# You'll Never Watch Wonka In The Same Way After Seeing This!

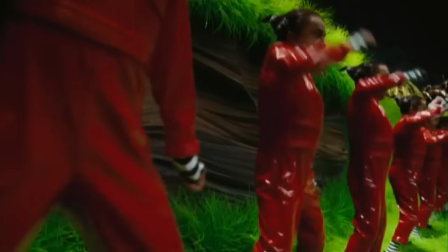3:30 So for this part of the chocolate room song scene where the Oompa Loompas walk all over the set and all the Oompa Loompas were actually CGI,
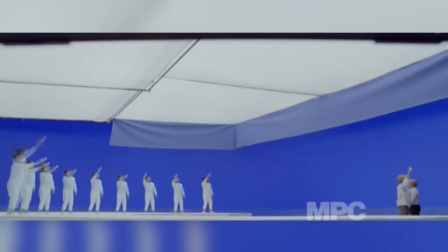3:38 in fact every Oompa Loompa that appears at any time during the film that is under a quarter of the screen size is cgi now earlier on in
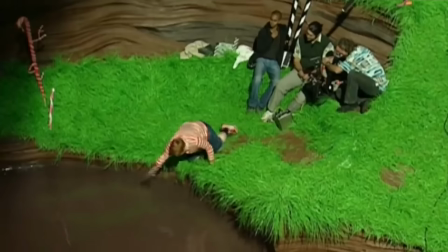3:46 this scene augustus falls into the chocolate lake and even though the chocolate lake and augustus's fall were both done practically the mixing machine and the
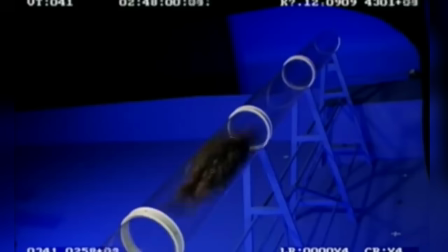3:55 tube that sucks him up are cgi and augustus was filmed in front of a blue screen and then composited into the shot as we said before any time
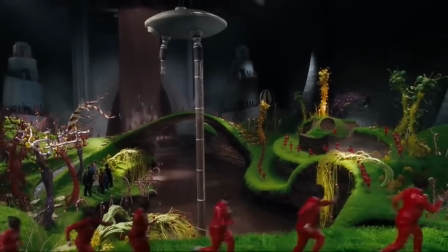4:04 an oompa loompa appears under a quarter the size of the screen it's cgi But when they are full-sized, they are actually played by a real actor called Deep Roy.
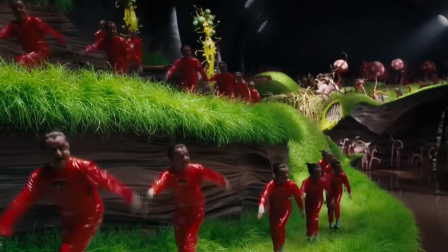4:13 In order to have multiple versions of Deep Roy acting out the dance in different positions,
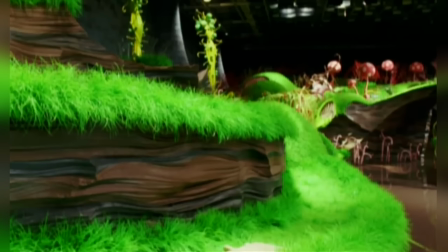4:17 the VFX team either had to lock off the camera and do multiple takes of Deep Roy doing the routine in all the different positions,
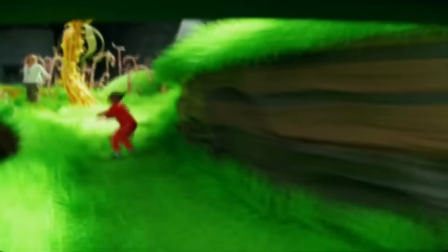4:24 or they had to use a motion control camera and do multiple passes.
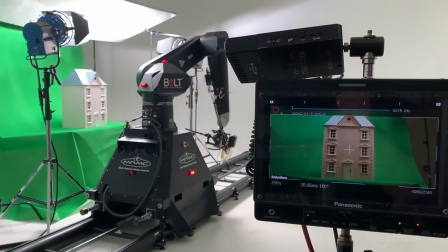4:29 A motion control camera is a camera they mounted on a special dolly or rig that has motors or servos so that any movement you make with it
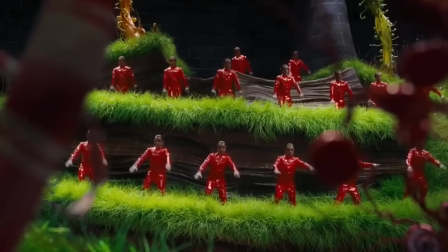4:37 can be precisely recorded and then repeated as many times as needed and for charlie and the chocolate factory they needed to repeat it a lot this
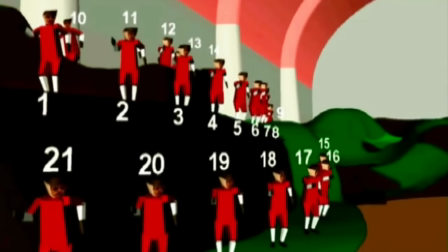4:45 shot alone required close to 60 passes and to achieve all the oompa loompa song
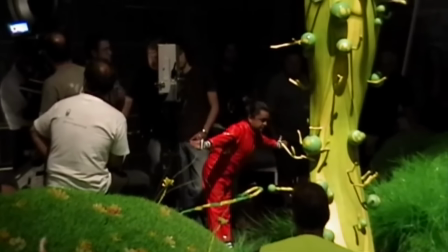4:49 scenes it took two teams six months and close to three thousand
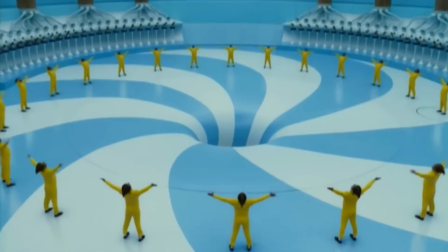4:54 different passes the oompa loompas in the movie are supposed to be 76 centimeters tall
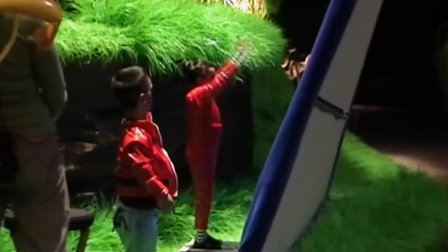4:59 but deep roy measures 127 centimeters this wasn't a problem when the oompas
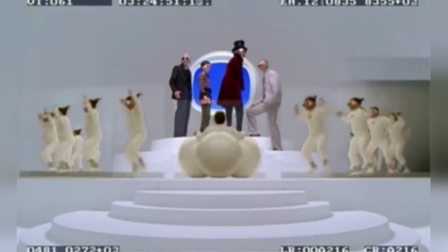5:04 were cg and when it was deep roy himself they could use oversized props
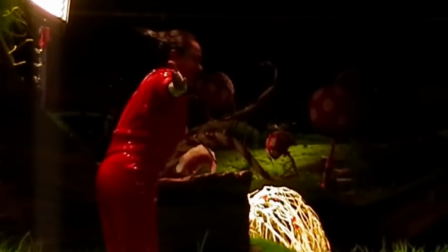5:09 or forced perspective to maintain the illusion but what about when the oompas had to appear
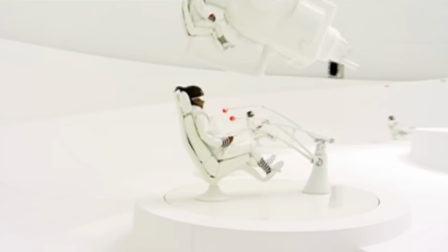5:14 alongside other actors well for this they used animatronic puppets a wide
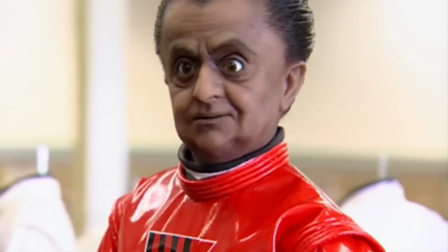5:19 variety of animatronic oompa loompas were designed and built to have different characteristics
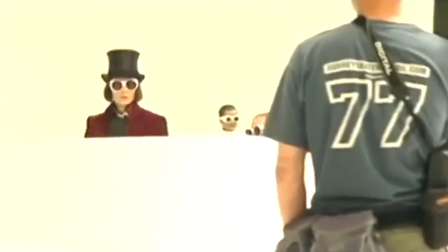5:24 depending on the shot they were going to be used for the ones for the TV room had to have heads with radio-controlled servos so they could
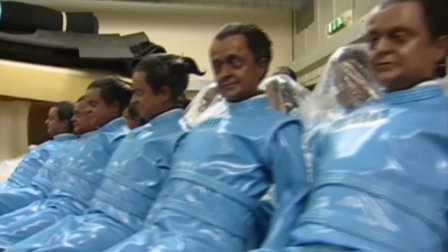5:31 be seen to monitor the screens for the boat scene one animatronic puppet had to be able to beat a drum and the others had to have
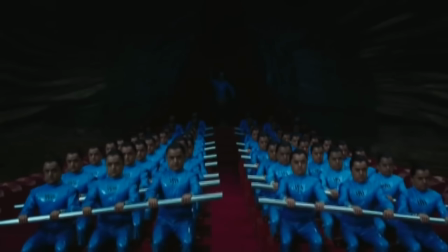5:38 a mechanism that allowed them to be pulled forwards and backwards with the movement of the oars and finally the harvesting oompas of the chocolate room had to be
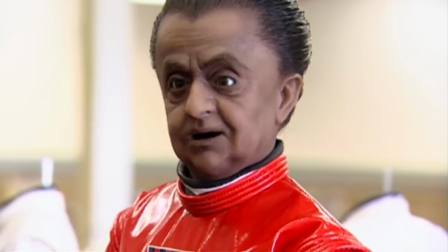5:46 so realistic that they wouldn't stand out when placed next to the real deep Roy and this sequence is perhaps one that best explains the effects
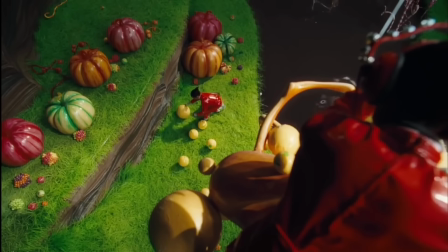5:54 of this entire movie in that by perfectly combining animatronics practical effects and cgi
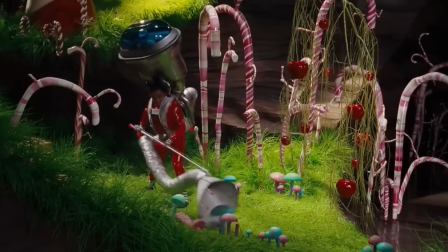6:01 it's almost impossible to tell what is real what is digital and what is just a puppet